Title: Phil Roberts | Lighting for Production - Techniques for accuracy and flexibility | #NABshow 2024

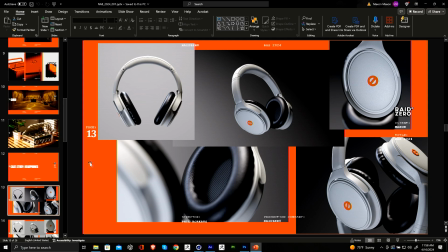900s
I mean, it's a little bit different now with LEDs and their spectrum, but like old style bulbs and fluorescence and things like that, where that's how you bring that realism.
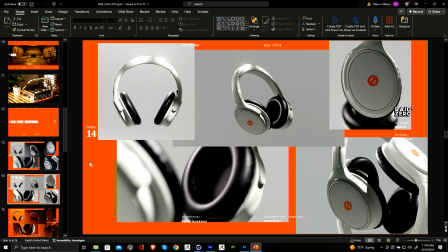913s
So we're gonna take a look at some of these in cinema now.
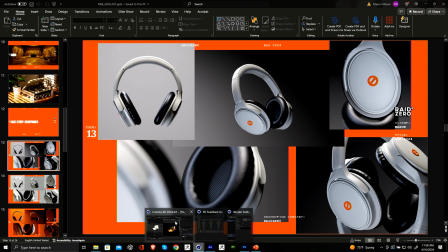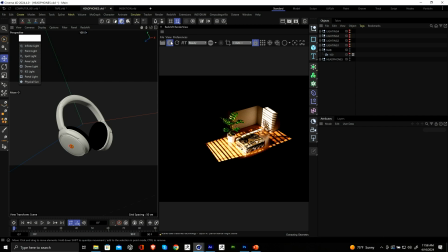Okay, so I'm just going to wait for this IPR to. I should have turned the IPR off first, but I'm just going to wait for this to update. So I've just got a camera in here at the moment, and what we're going to do,
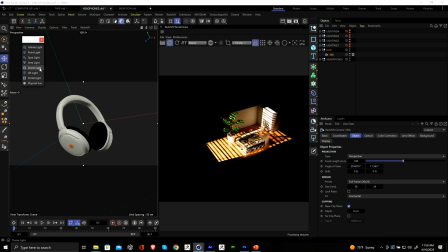943s
we're just going to drop a dome light in, and we're going to do the same thing that we did for the computer.
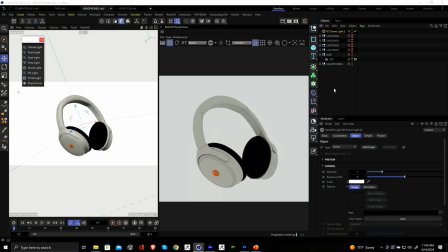949s
Is we're going to kind of exclude it from our headphones, and we're just going to start it off as our background. So again, we're just going to drag our headphones into that exclude on the dome light.
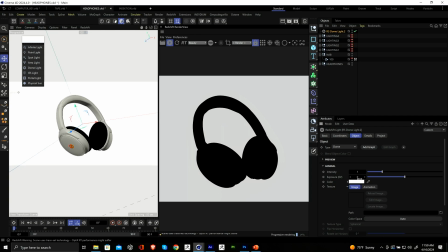964s
And then also what we're going to do in the dome light is, at the moment, it's perfectly white. So what I normally do is I just add a little bit of blue.
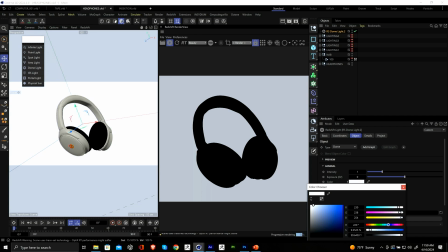973s
Like most things in reality have a slight blue cast. Our eyes are kind of used to it because of the blue sky. You kind of like filter it out but if you really look at things, and like this is something that I've learned from doing retouching, that a lot of things have a blue cast. Like when you have sunlight, for instance, like the shadows will have a little bit of blue in, because it's almost like taking on GI from the sky and adding that blue into the dark areas.
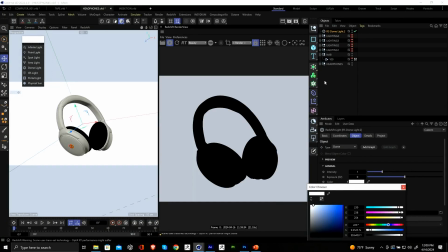1004s
So I always like to, when I do my backgrounds, I like to just add a little bit of blue in there. And the same for the lights as well. So I like to add color into the lights. So let's add an area light. I'll just lock my camera.
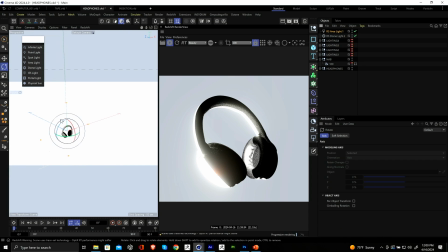1022s
So what we're going to do is just like, we're going to make a light that goes above the object.
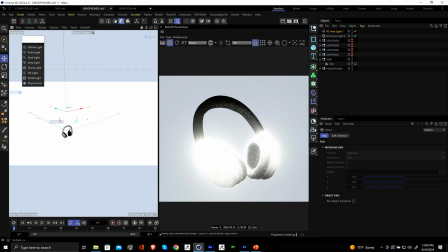1028s
So I'm just rotating it 90 degrees. I'm going to move it up, and I'm going to scale it down.
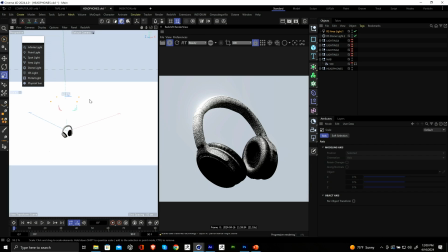1035s
I do have bloom on, so that's why it's kind of like blowing out a little bit. Let's get a little bit smaller. So what I'm trying to do here is I don't want it like really soft. I do want a little bit of a shadow. So like the hard edges on the thing,
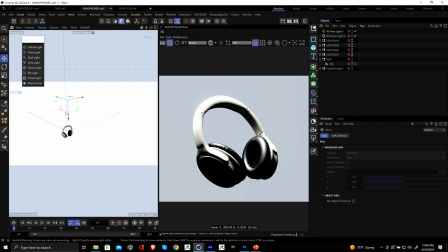1055s
they're still soft, but you can still see the direction of that light. So I think it's a little bit, we'll just name it key. And I still think that's a little bit too bright. So let's come down maybe 2 on the exposure. Actually, let's maybe just go to 1.
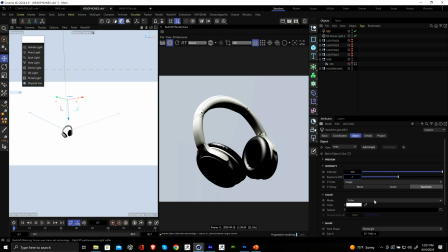1074s
And then what I'm going to do is I'm going to go to this color mode, and I'm going to drop this down. I'm going to go to color and temperature, and then I'm just going to add a little bit of warmth into that light. So I might just move it just a little bit more forward, so we're just catching the edge.
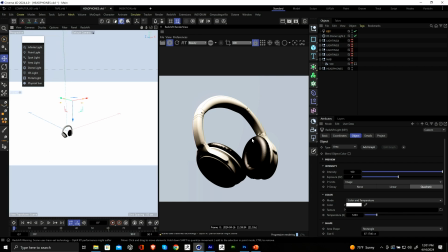1091s
So the whole time I'm thinking about, like, I've got these headphones, I'm really trying to describe the shape in 3D. So if you can imagine a cube, I'm always trying to get a highlight, a midtone, and a shadow on that cube. And that's kind of how I approach the lighting.
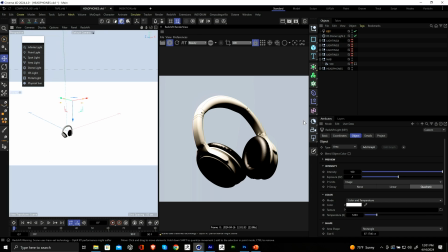1111s
So we've kind of, this will essentially be like a highlight, and then we'll grab another area light.
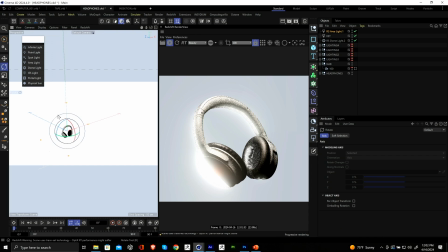1120s
And what I want to do with this one is I want to bring a little bit more detail
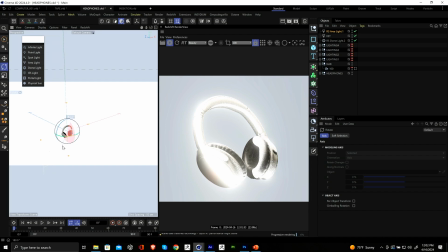1126s
into the kind of earmuff section of the headphones. So I'm going to move this back. I'm going to make this quite small.
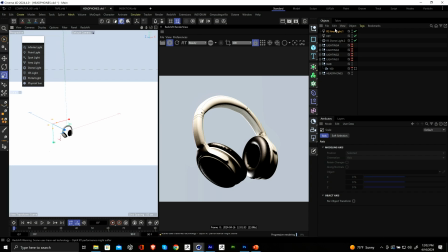1139s
And maybe what I'll do is I'll actually throw a target tag on here.
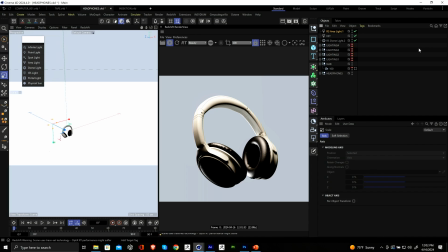1145s
So if I go to animation tags and then target, and then I grab the muffs of the headphones, and then it's pointing directly at those now. So I'm going to just bring this in slightly, and I might just take the let's name this rim,
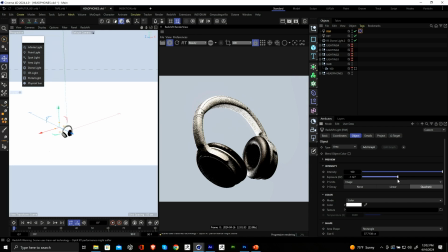1166s
and I'll take the exposure down a little bit. So you can see what this is doing now. So it's kind of, if I turn that off, you can see it's like picking up if you look at the earmuff section, it's picking up an edge where, again, it's describing that kind of round shape.
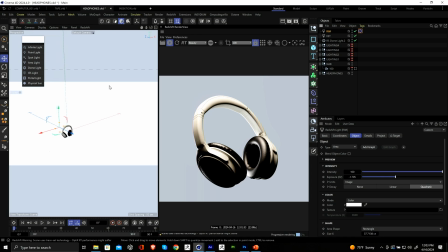1184s
And we're adding details into the model. So I might just bring that just a touch more in, and maybe just come down a little bit more on my exposure. So I'm not trying to blow the lights out.
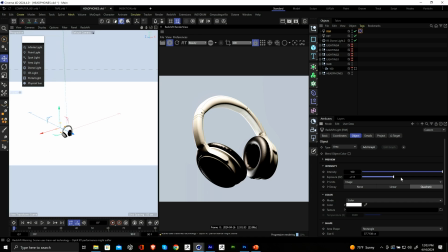1200s
I'm just trying to give it enough where you see texture, and you can tell that it's kind of lit from that side. And again, I'm going to use color and temperature, but this time now we've got that warm light from the top, and we're going to have a cool light coming from the back, just to give us that extra contrast.
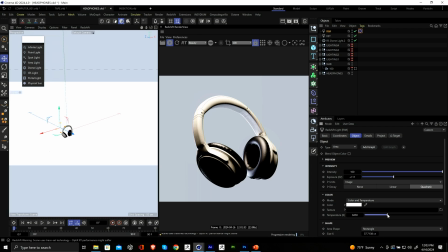1221s
So changing that to like more like a bluish sort of hue, where we've got the kind of warmy, orangey sort of light from the top. Now, we've obviously got this like quite dark section now on like the front part of the headphone.
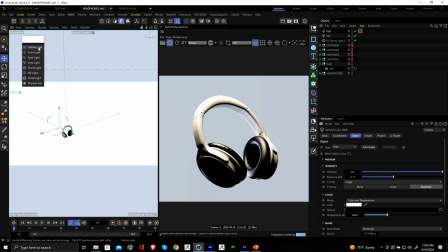1240s
So I'm going to add another area light.
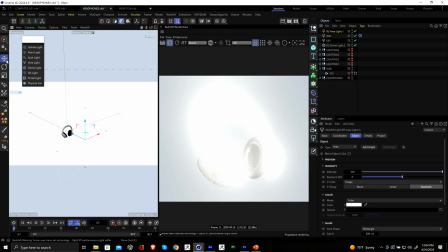1244s
What I'm going to do this one is kind of rotate it 90 degrees.
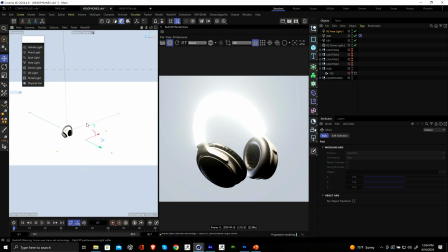1254s
And I'm going to bring it down here,
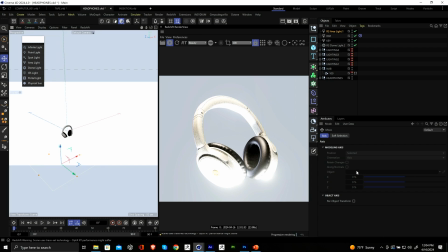1258s
and it's essentially acting like a bounce light. So I'll bring this down again, and maybe we go a little bit lower on this one, and maybe just make the light just a touch smaller.
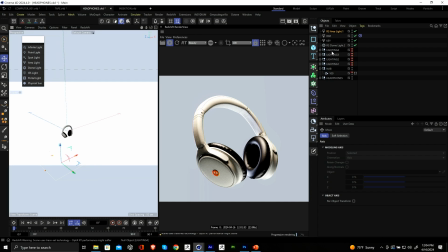1277s
So this one again, I want to keep the warmth of the top light. And I just want to touch maybe a little bit of coolness into this one.
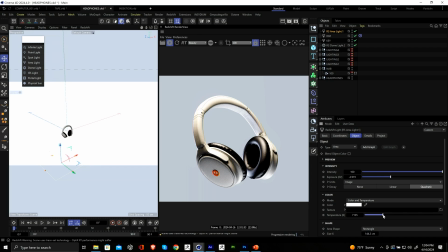1289s
Maybe not as much as the rim light, but we're going to touch just a little bit, just enough to where it's kind of separating from the background. It's also, there's a lot of contrast there between what's going on the top, what's going on from behind.
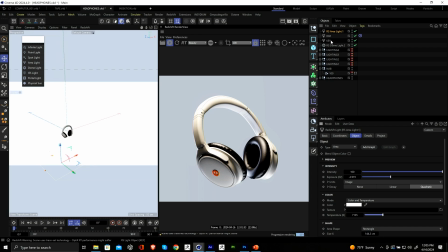1305s
I know we said it's 3-point light, but I do actually have 4 lights, including the dome light, but it's just acting like a backdrop, essentially. So let's just group these
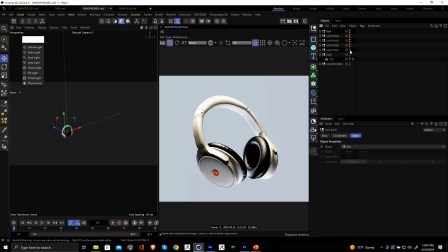1318s
and turn that off, and let's see how close we actually got to what I kind of rendered out before. So I went a little bit cooler with this version, but there's still that element of the warmth from the top.
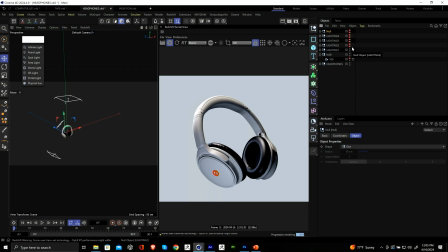1336s
And then with client projects, I like to, even though this is kind of, I've made this specifically for NAB, I like to approach things where I like to give options. So I'd maybe start off with this one where it kind of feels like it's still stylized, but it's maybe a little safe.
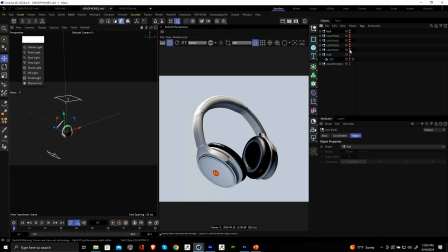1358s
But then I'd start moving onto, let's say maybe like the
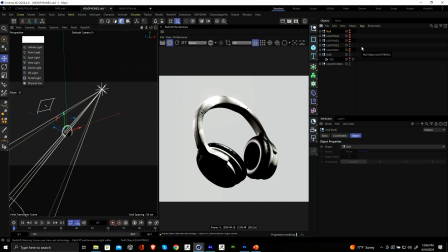1364s
Gobo kind of style lighting, where we've got this kind of abstract light coming in. It feels like it's maybe like slightly outside, and there's sun kind of raking through trees, and you're getting all of that dappled light on the product.
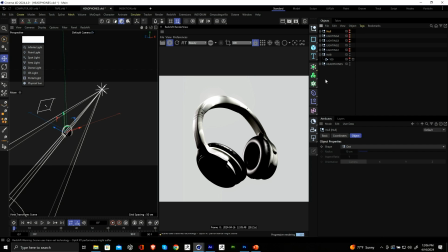1379s
But again, we've got this dark section here, and I could add another light to the bottom of the product, but what I like to do sometimes is, if we do Shift C and type in backdrop,